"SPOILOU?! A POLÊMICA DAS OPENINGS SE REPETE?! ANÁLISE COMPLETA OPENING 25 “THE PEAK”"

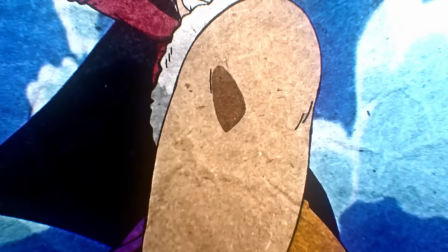0:00 Grande parte do encanto do anime de One Piece passa por suas icônicas aberturas.
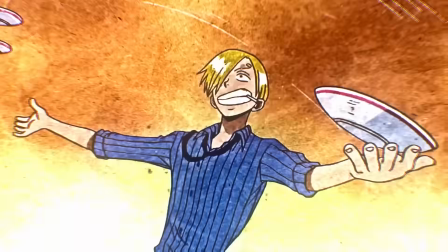0:04 Quem não lembra de One Day durante o arco de Marineford, de Rick Arie durante a Lobasta, ou a minha favorita pessoal, Bon Voyeur!
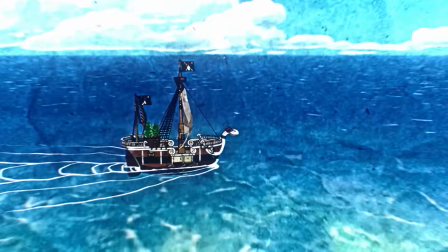0:13 É, One Piece tem ótimas aberturas, verdadeiros hinos que repercutem com nossos corações o que é ser fã de um anime.
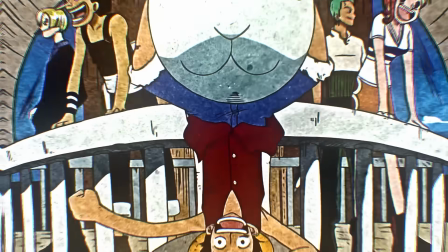0:21 A primeira abertura e música tema da série, We Are, é quase tão intrínseca a obra quanto o próprio chapéu de pára do Luffy.
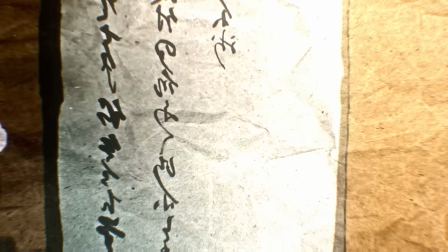0:27 E nessa semana, essa história ganhou mais um capítulo.
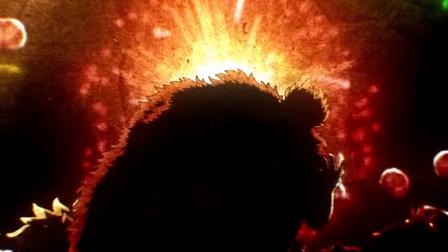0:31 Sekai no Oari, ou em inglês, The Peak, ou Pico, é a nova abertura que promete nos acompanhar até o encerramento de um ano.
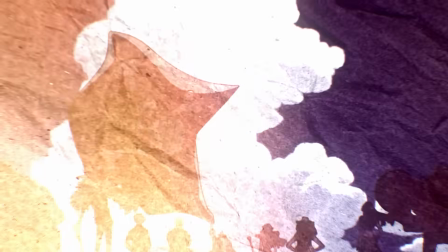0:38 E é, de fato, uma opening lindíssima. Temos novas animações maravilhosas,
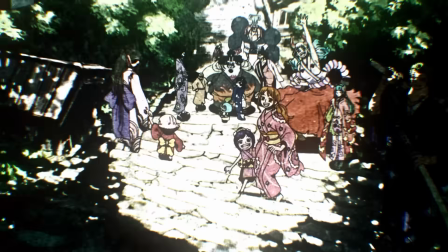0:42 mas que traz um carinho e delicadeza a narrativos somados a uma belíssima composição musical que
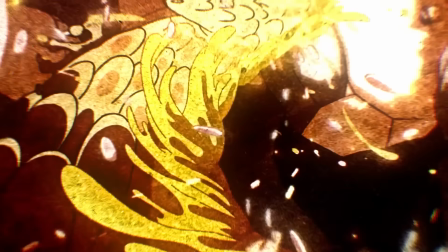0:47 capturam completamente os sentimentos de esperança e amor que essa etapa da série cobre os seus espectadores.
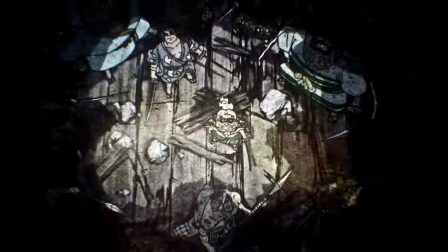0:52 Cenas inéditas do Gear 5, o trabalho impecável da staff, vamos comentar os aspectos técnicos,
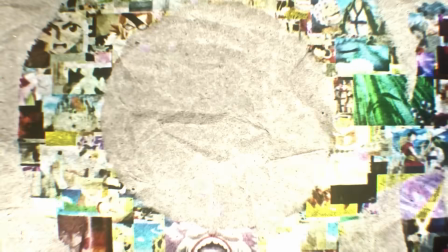0:57 quem fez o que, o que significa cada metáfora e muito mais agora, então...
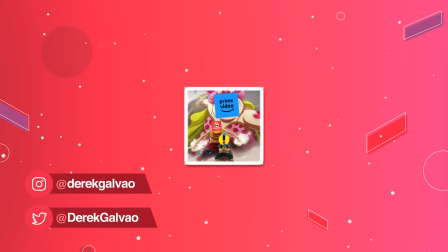1:02 Fala galera, chapéus para aqui, eu sou o Dereck e apanhamos de novo o Noibest, mais um duro baque,
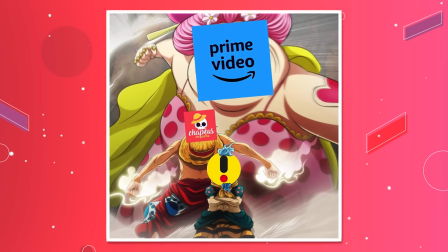1:07 mas a esperança é a última que morre, e a nossa próxima missão vai ser a final.
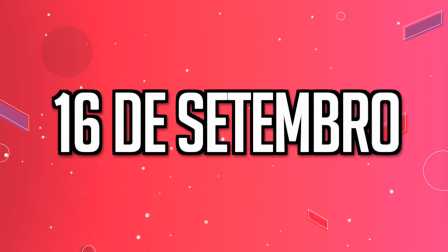1:12 Ou seja, dia 16 de setembro, ou a gente entra no top 3, nos juntando a Netflix e Prime Video,
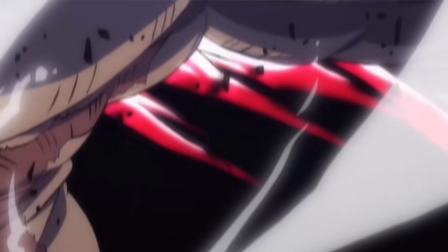1:17 derrotando o Disney Plus e companhia, ou então nós cairemos pra sempre.
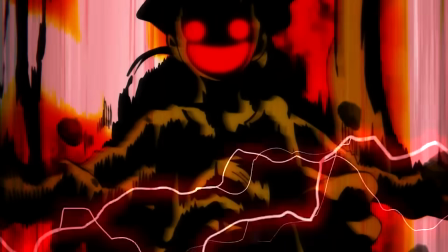1:21 Mas agora é o nosso despertar Por isso, com a ajuda de quem votou Eu acredito que isso será possível Checa o linkzinho aí,
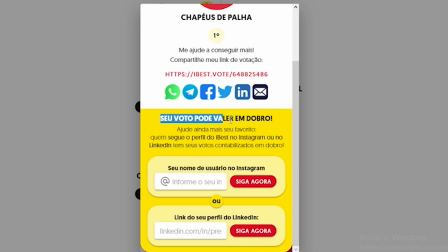1:29 vota Porque se não for agora,
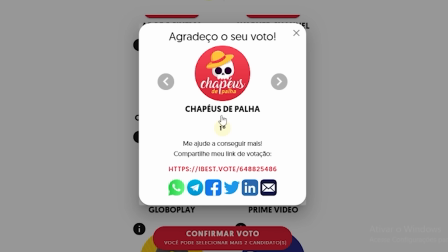1:31 não vai ser nunca mais A gente tem que mostrar que o nosso despertar Biruta ainda é real E mais um recadinho Eu não poderia
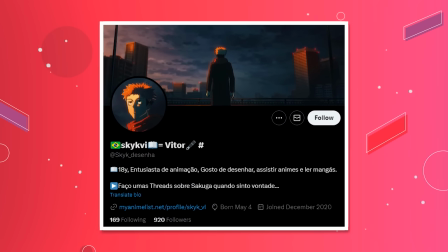1:38 fazer esse vídeo sozinho Na verdade o Vitor, Skyvi, que acompanha o canal E manja muito sobre a animação Me ajudou com um material de apoio super bacana E se você
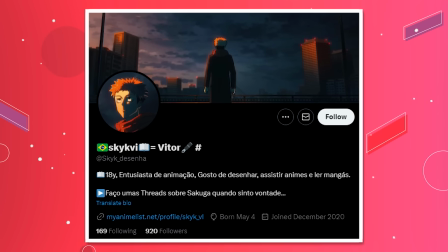1:45 quiser realmente entender como são feitos os animes E o que entra no trabalho das pessoas que fazem a roda girar Recomendo bastante checar
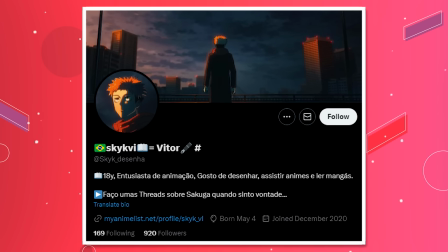1:50 o canal dele no YouTube na descrição, linkzinho no Twitter, mete bala lá. Então chega de recado, Alan, pede like, pede não sei o que lá e chama a vinheta. Let's go!
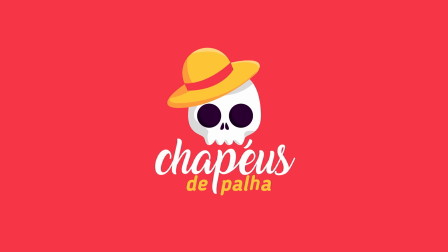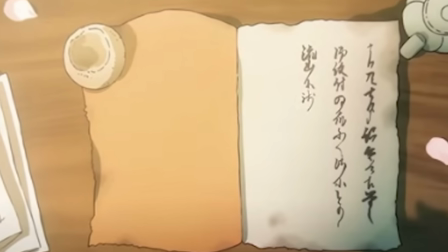2:04 A partir do primeiro segundo de abertura, nós já entendemos o conceito apresentado.
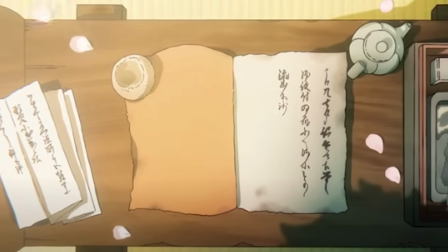2:08 Com o Oden ajoelhando perante um diário, caímos de cabeça nas páginas, representando o registro de suas aventuras pelos mares e sua libertação de Wano.
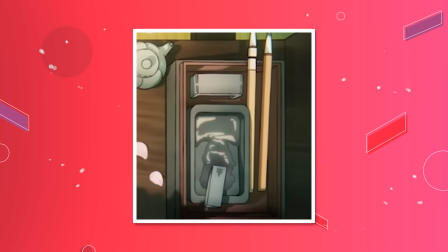2:16 Dá pra notarmos alguns elementos delicados que compõem a cena, como o nanquim despejado junto aos pincéis e pétalas de cerejeira decorando e trazendo simbologia pra esse momento.
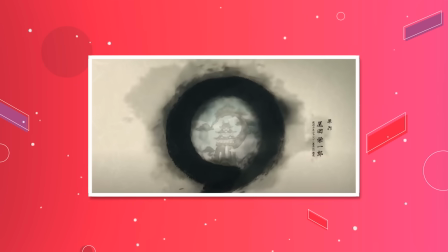2:26 A música começa sincronizada a um círculo que se forma na página, e assim que as primeiras imagens surgem na tela,
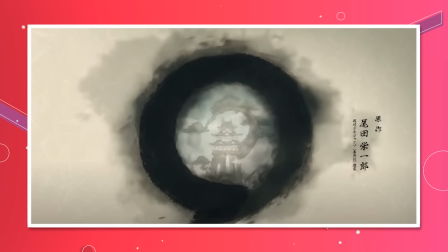2:32 podemos entender que aquilo não é só um formato geométrico,
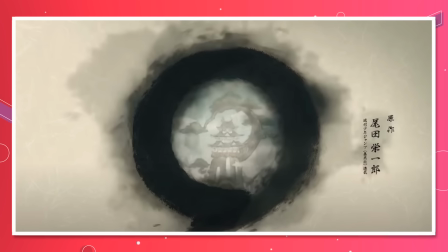2:35 é uma representação da janela que nos permite ver por dentro da história e do passado de Wano.
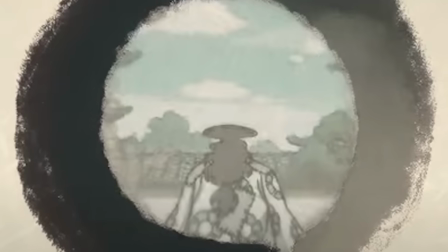2:41 Assistimos Oden feliz, junto a sua família e aos bainhas em tempo de prosperidade.
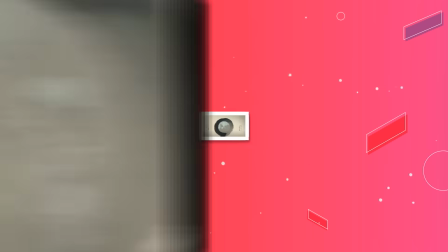2:47 Acompanhamos o crescimento do grupo, o nascimento de Momonosuke Hiyori, até que cenas de Orochi e Kaido começam a poluir a tela,
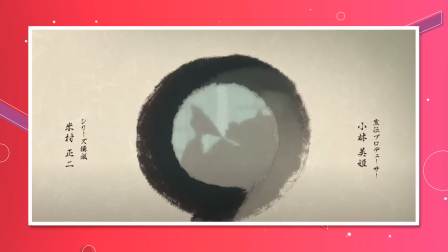2:54 nos jogando no tumultuoso período de conflito entre o honrado samurai e os terríveis vilões desse arco.
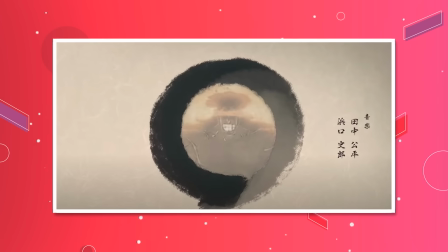2:59 O fogo consome não só o castelo dos Kozuki, mas também o próprio corpo de Oden, o que vemos através da reutilização de cenas icônicas do anime.
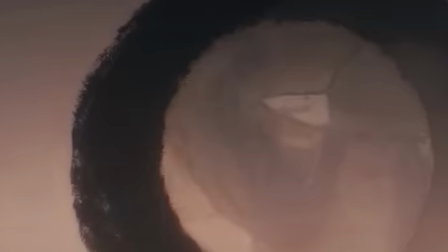3:06 Mas aí entramos numa nova fase. Agora, a janela mostra a luta contemporânea por Wano, Luffy,
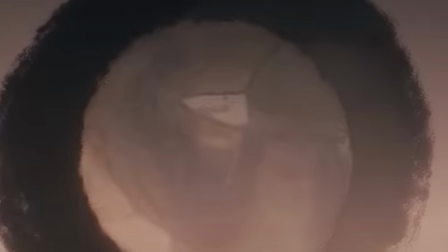3:12 Kinemon e o resto da aliança Ninja Pirata Mink se unindo para o seu puro reinado de terror dos vilões.
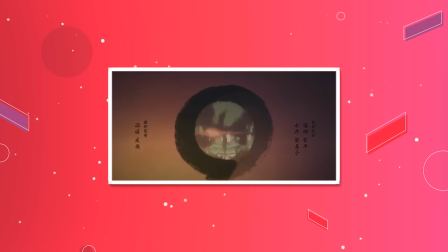3:17 Outro momento que acompanhamos várias cenas marcantes do arco.
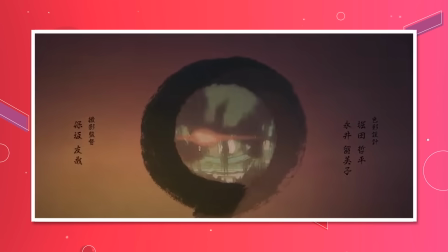3:20 Kiko tem destaque, Sanji, Zoro, flashes curtos que trazem impacto e deixam o espectador curioso pra entender o que tá acontecendo nessa parte tão limitada da tela.
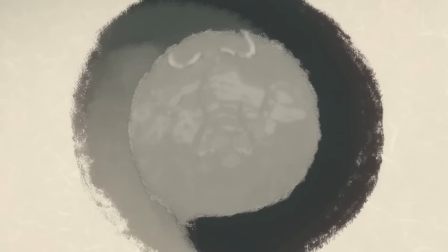3:28 Isso é uma decisão curiosa que podemos comentar. Quem dirigiu essa abertura foi a tão celebrada Megumi e Chitane.
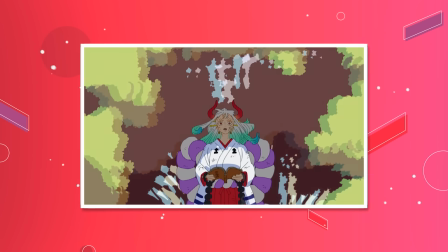3:35 Ela ficou conhecida entre a galera que acompanha mais de perto a parte da produção do anime durante o ano quando dirigiu episódios que foram considerados os mais belos de toda a série.
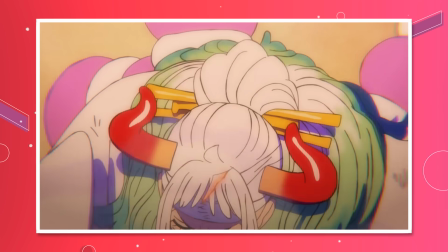3:44 Não só em questão de sacugar ou animação, mas especialmente com a delicadeza poética que a sua visão narrativa traz para a série.
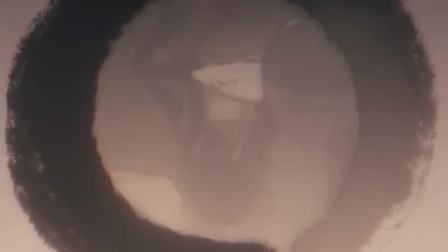3:51 Eu acredito que foi isso que ela quis passar usando essa metáfora da janela,
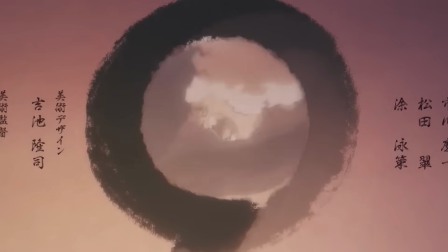3:55 além de também mostrar um agradecimento aos animadores que trabalharam em um ano em homenagem muito bonita.